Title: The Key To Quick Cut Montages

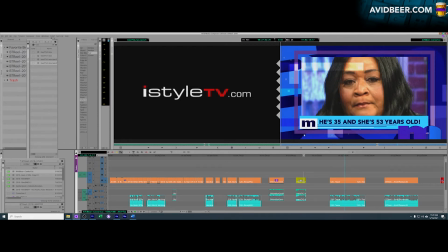[4:02]
Even when I was using this tease look shell, this was a shell for a tease look for a show I worked on, and I made sure that I was always moving the footage into the center of the screen, regardless of how it was shot. I was lucky because now I was only using this box, so with the full screen video underneath, I could very easily move it left and right.
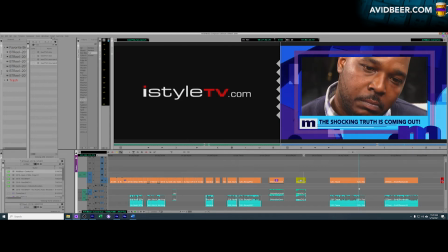[4:20]
You want your shots to be centered whenever possible. That is where your eye is going to go.
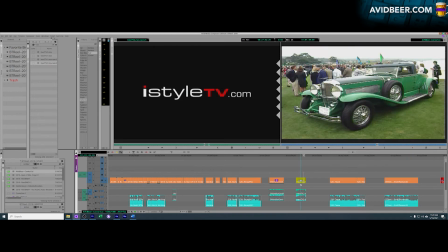[4:25]
Your eye has to look left and right.
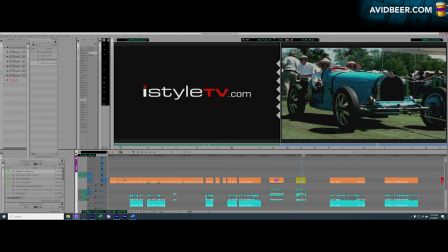[4:27]
And when it starts to do that, if your eye starts looking left, next shot is to the right, you're going to miss what's happening, especially with a quick cut montage.
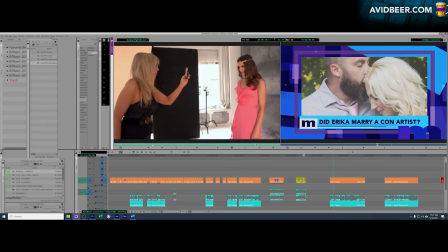[4:36]
When you're doing beauty fashion stuff, you're going to have to do a lot of these too, but you really want to find the shots where they're in the center of the screen,
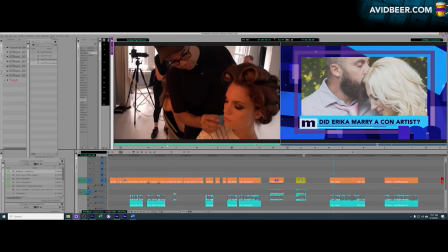[4:44]
or blow it up and make that be the center of the screen, especially if it's only up for 3-4 frames.
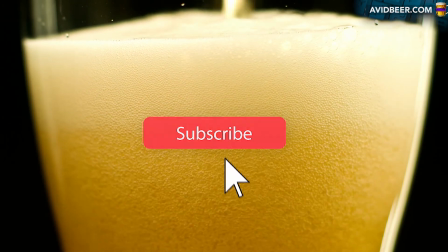[4:50]
So that's my 2 cents. So something to think about the next time you're relaxing, drinking some beers.
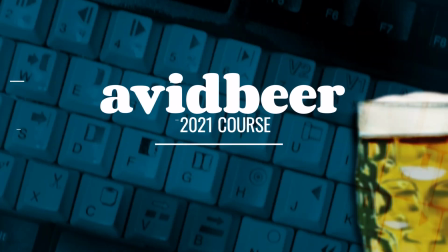[4:55]
And something else to think about is the new course that's coming out on June 15th, 2021 AVID version. Thank you so much for watching, and I'll see you in the next video.